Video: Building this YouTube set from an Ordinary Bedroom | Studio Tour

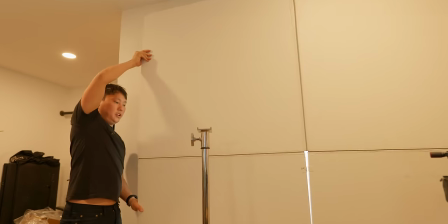When I first started YouTube, I actually did have a real window in the background, and I remember one of the things that was tricky about that,
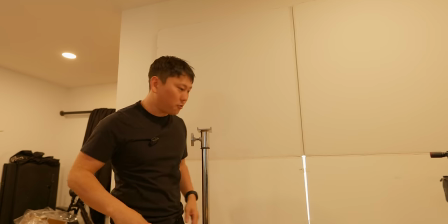the lighting will change pretty drastically every time a cloud goes over or whatever. So from one shot to the next, it might just be like bright, dark, bright.
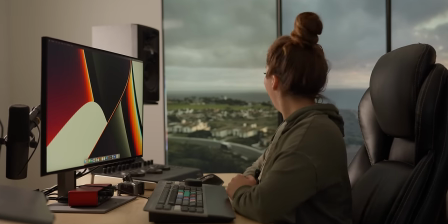Now I'm going to go ahead and figure out what lens combo I want to use. Oh, the UPS truck. There's a UPS truck going back there?
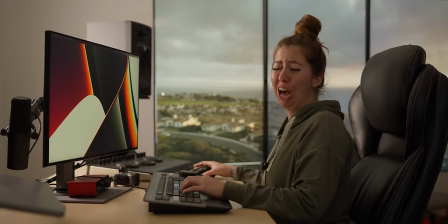Yeah, look. Carrie, could you be me? That's what you see when I'm filming.
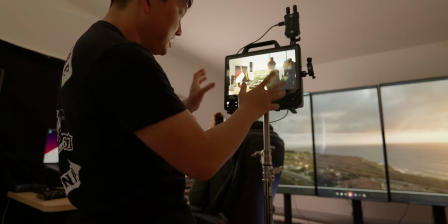All right, let me go ahead and get you up on the small HD here. makes it so much nicer to just be able to look at a larger screen live.
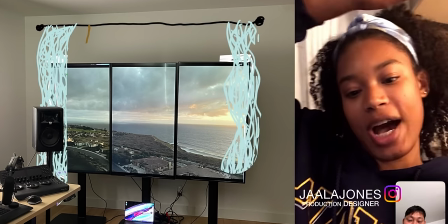If you keep the TVs on that wall you can put the curtains up much higher on the wall and just dangle them down so it'll look more luxurious.
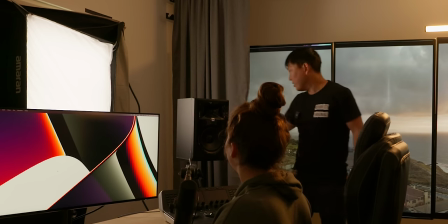I'm getting quite a bit of spill from this light all around the background. I generally want this to be nice and dark so grid time.
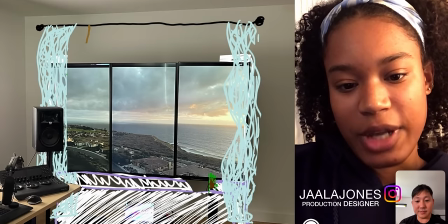Velcroed in. I think you should build out something to cover up the base of the TV.
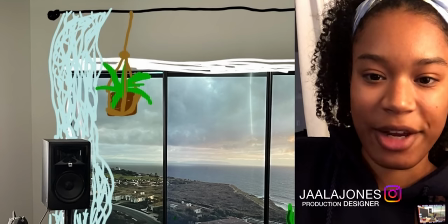It'll almost look like a bay window having like a little plant over there. This is both of our worlds combined here.
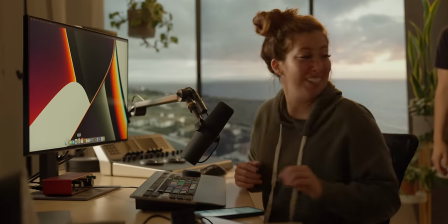Your world's plants and my world's C-stands. You know what would really sell it is if we got like a little like mini couch and then the dogs were sleeping on it.
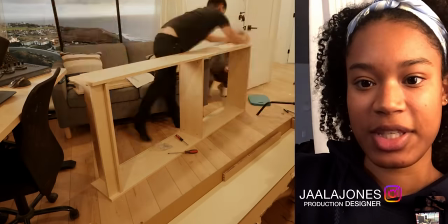Even like your camera stuff or any more gear that you get just to place whatever you're working on at the time back there behind you.
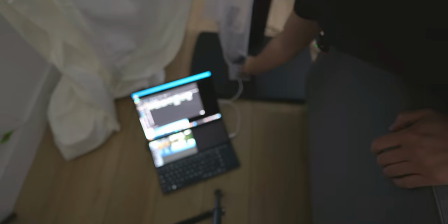That could be nice. Now to feed the image to the TVs I just have this Asus ZenBook. Got this USB-C to this adapter which has four HDMI outs and the PC just kind
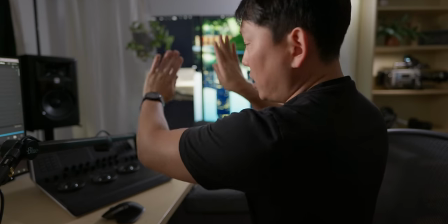of recognizes everything as separate monitors so I just arrange them to be portrait and vertical like this.
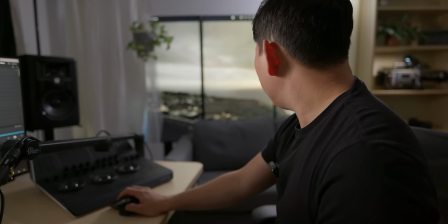And I just play a video clip and just spread it out through all the monitors. Now there are these video processors.
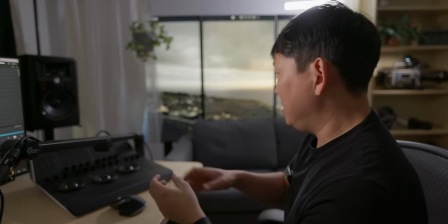Those would be nice because then you could just plug in one HDMI input and you could feed any source to it. It'll automatically divide it up.
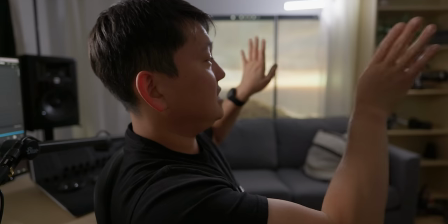Some of the nicer ones, you could even tell it how big or thick the seams are so that the image just seems more fluid.
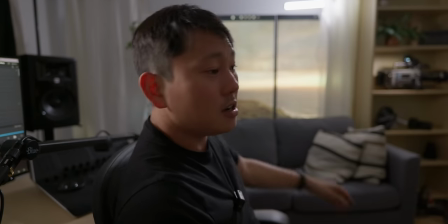It doesn't do the jump when it goes from one TV to the other, but they tend to be a little bit more expensive. And honestly, I think this is good enough. I mean, the way I picture using this is that it's out of focus for a majority of it anyways.
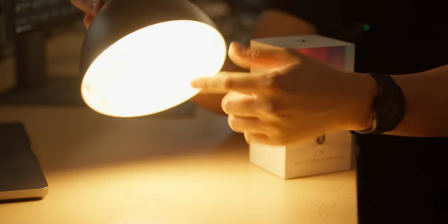I like having this lamp here. There's actually a piece of paper that's in here that I use this diffusion just to try to soften it.
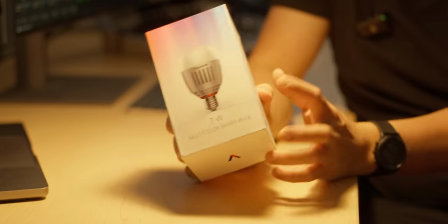But this is an Aputure B7C, so little LED light.
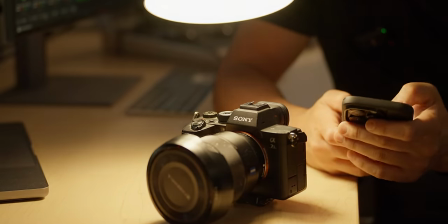Throw this one in here, connected to the Sidus Link app, so I could get really funky with the colors and do this whole .
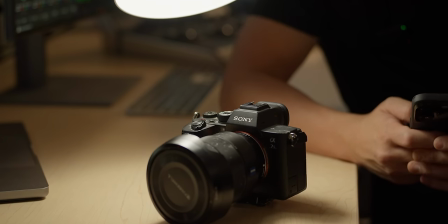But honestly, most of the time, I just go for like the boring color. Now let's try to get a nice little evening shot here.
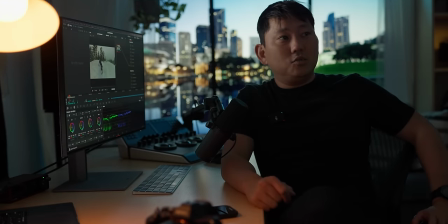I just have a preset for that, and everything switches out. Huh, pretty cool, huh?
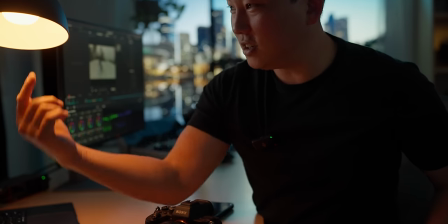This lamp right here, if I turn it off, it's still running. So there must be a battery inside of here.
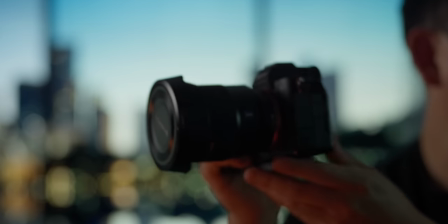Can I just pull it out completely? Oh yeah, that's cool. I do also like the idea that I could just zoom in and do some cool producty shots like this.
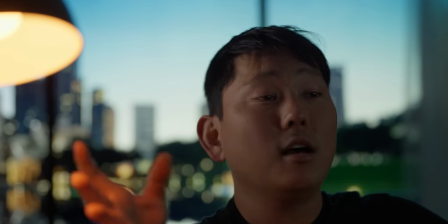Look at this, this looks sick actually. For a while, I'll be honest, not too excited to film in the studio space.
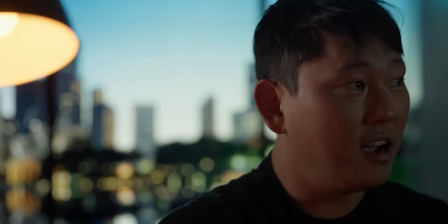It just feels old after a while, but here I can just keep going out, shooting new backgrounds.
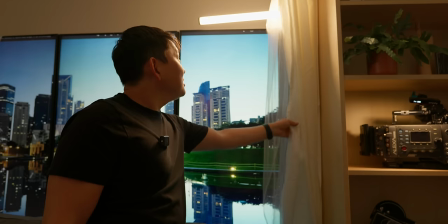I can't take credit for this background, by the way. This is a shot from Storyblocks. Also notice that we got some curtains, but also I got like a little piece of sheer.
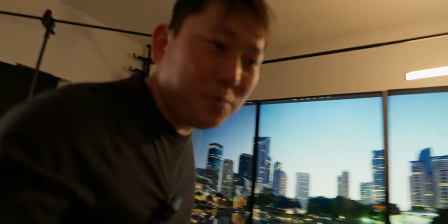I'm hoping that these little things will just convince people just a little bit more that this is not a bunch of TVs.
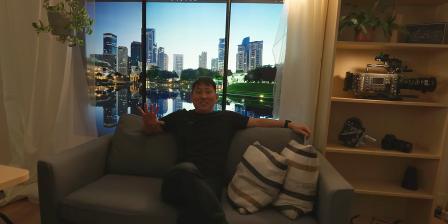Nobody puts a sofa in front of the TV facing the other direction, right?
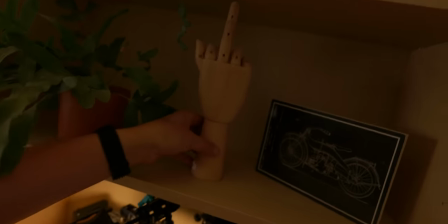Still trying to figure out a few things to put on the shelf. Of course we have our Alexa. I just have these Aputure MCs.
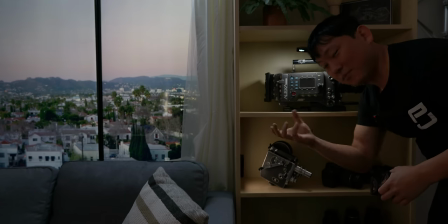I have one hooked up up here and one just taped on here. but right now I'm ordering these adhesive metal plates that I can just stick up here so that way I can just magnetically attach all these, have that flexibility. I'm trying to keep everything aperture lighting in here so that I can control everything through that one-sided link app.
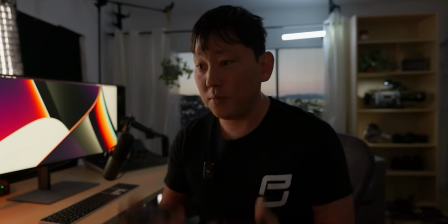But I feel like building out a set now is so much more fun because all these lights are full RGB.
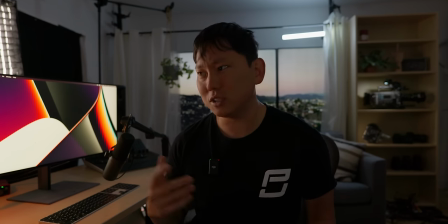So that just gives us so much more flexibility than we used to have. Back then, like just having a bicolor light was really cool.
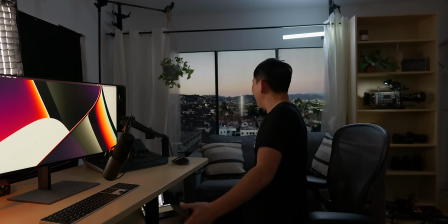Now we have all the colors we could possibly want. Size of this set right here.